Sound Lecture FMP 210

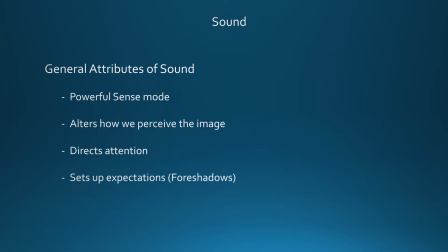Those quiet moments can add quite a bit to what we're seeing on screen. Sound also alters how we perceive the image.
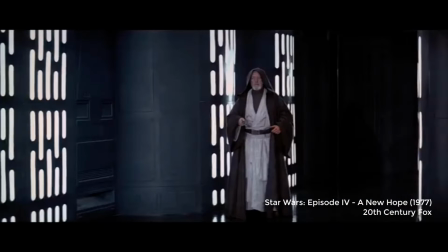Can you imagine watching a Star Wars film without seeing the ignition of a lightsaber or hearing the laser sounds,
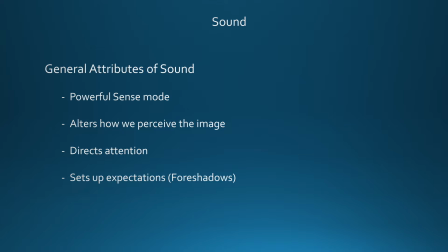or watching a horror movie without kind of that gross wet sound when somebody is stabbed, or an action film without explosions? Those things really alter how we perceive the image.
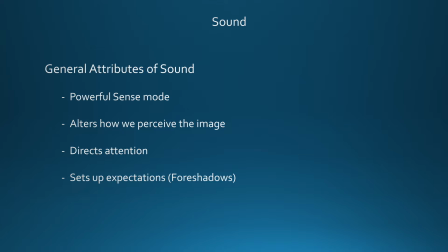If you were to go to a nice theater and watch the movie versus watching it on your phone, the sound itself is going to just change your viewing experience.
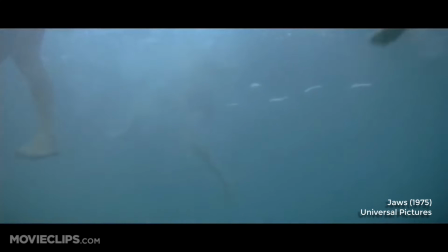Sound also directs our attention. So Jaws is a good example of that.
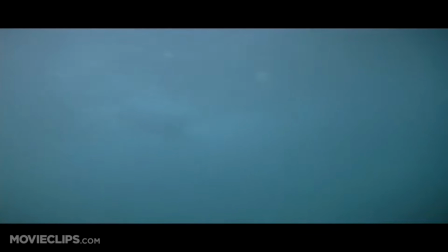Anytime we hear that score, that dun dun dun dun, we know what's coming.
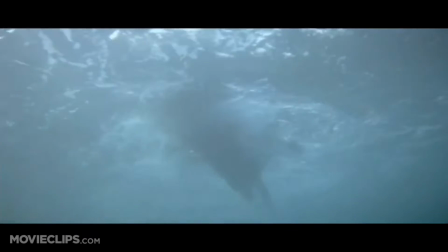So it draws our attention to it. And within most movies, each character is going to have some sort of musical kind of theme.
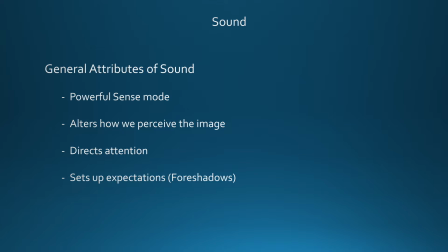And whether or not we notice that theme is there. It lets us know when that character's coming. When the villain usually comes on screen, you're going to get a different type of music. So it directs our attention to things. And then obviously, when you're looking at even just Foley art and those kind of sound effects,
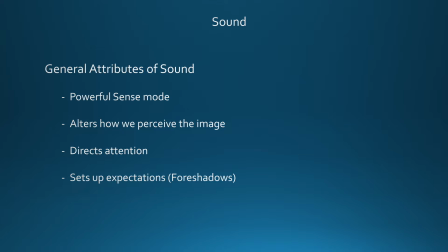that crack in the woods of a horror movie, it draws our attention to that area of maybe the frame, So if we hear it on the left side, it's going to draw our attention to the left side. Sound can also set up our expectations and foreshadow things to come.
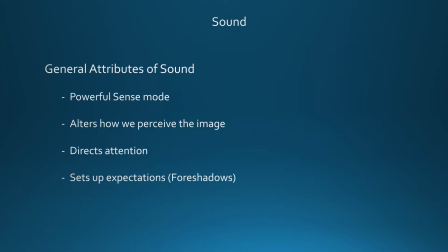Obviously, the music in Jaws, I hate to use that as an example, but it's a really good example of setting up expectations. Once we hear that music, once we associate it with the shark, anytime we hear it, we're going to think of that shark. So setting up expectations and foreshadowing things happens quite a bit in movies.
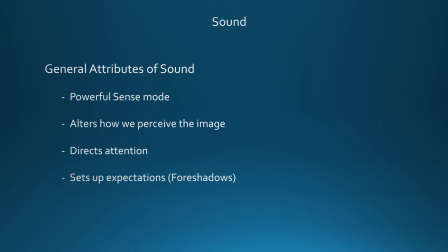And a lot of times it's either through atmospheric sounds, or it can also be through just like little sound indicators that they give to the audience that a character is coming on screen.
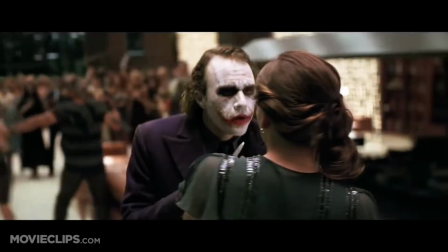The Dark Knight itself, when a Joker comes on screen, his music is and his theme is very kind of this almost tone, this kind of mid to high pitched tone that kind of just follows with him. So anytime we hear that, we know he's coming.
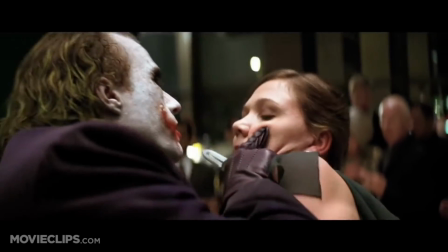Look at me. So I had a wife, she was beautiful, like you,
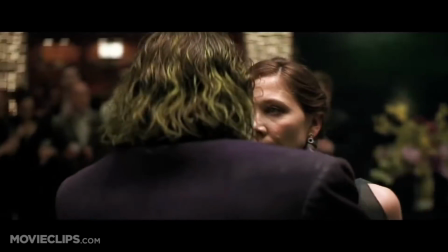who tells me I worry too much, who tells me I ought to smile more,
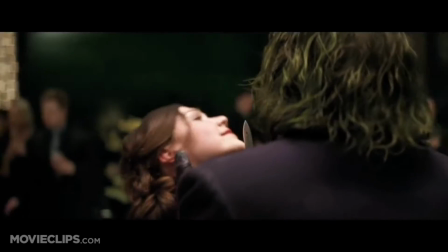who gambles and gets in deep with the sharks. Hey, one day they carve her face.
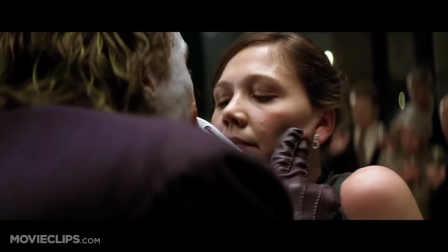We have no money for surgeries. She can't take it. I just want to see her smile again.
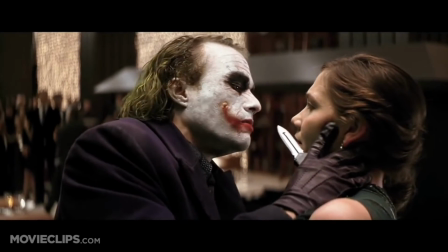I just want her to know that I don't care about the scars.
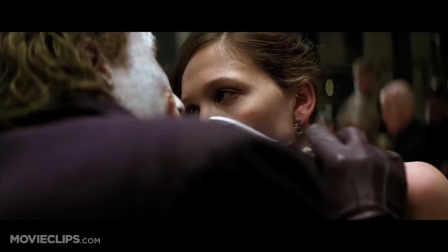So, I stick a razor in my mouth and do this to myself.
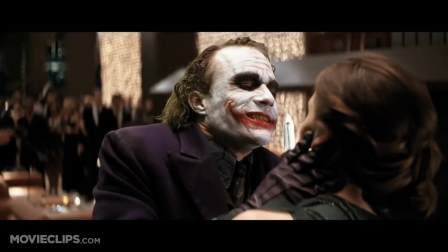And you know what? She can't stand the sight of me. She leaves.
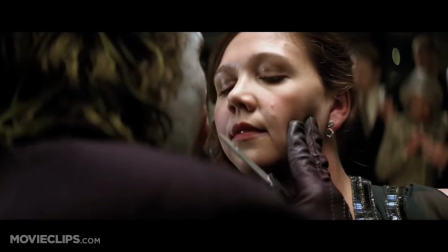Now I see the funny side.
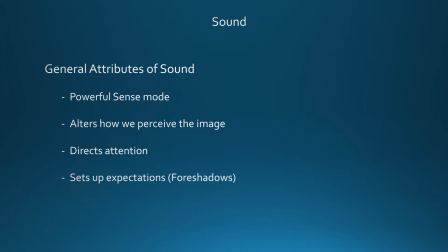As you watch this clip from Glory, pay attention to how the music itself kind of contributes to this kind of climactic moment towards the end of the film. The voices,
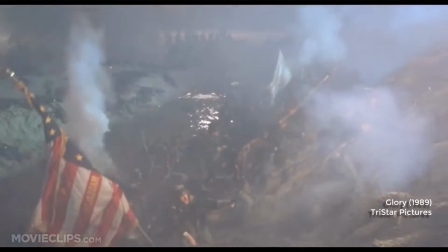the choir, and how it builds and builds and builds as the platoon kind of tries to take over this fort.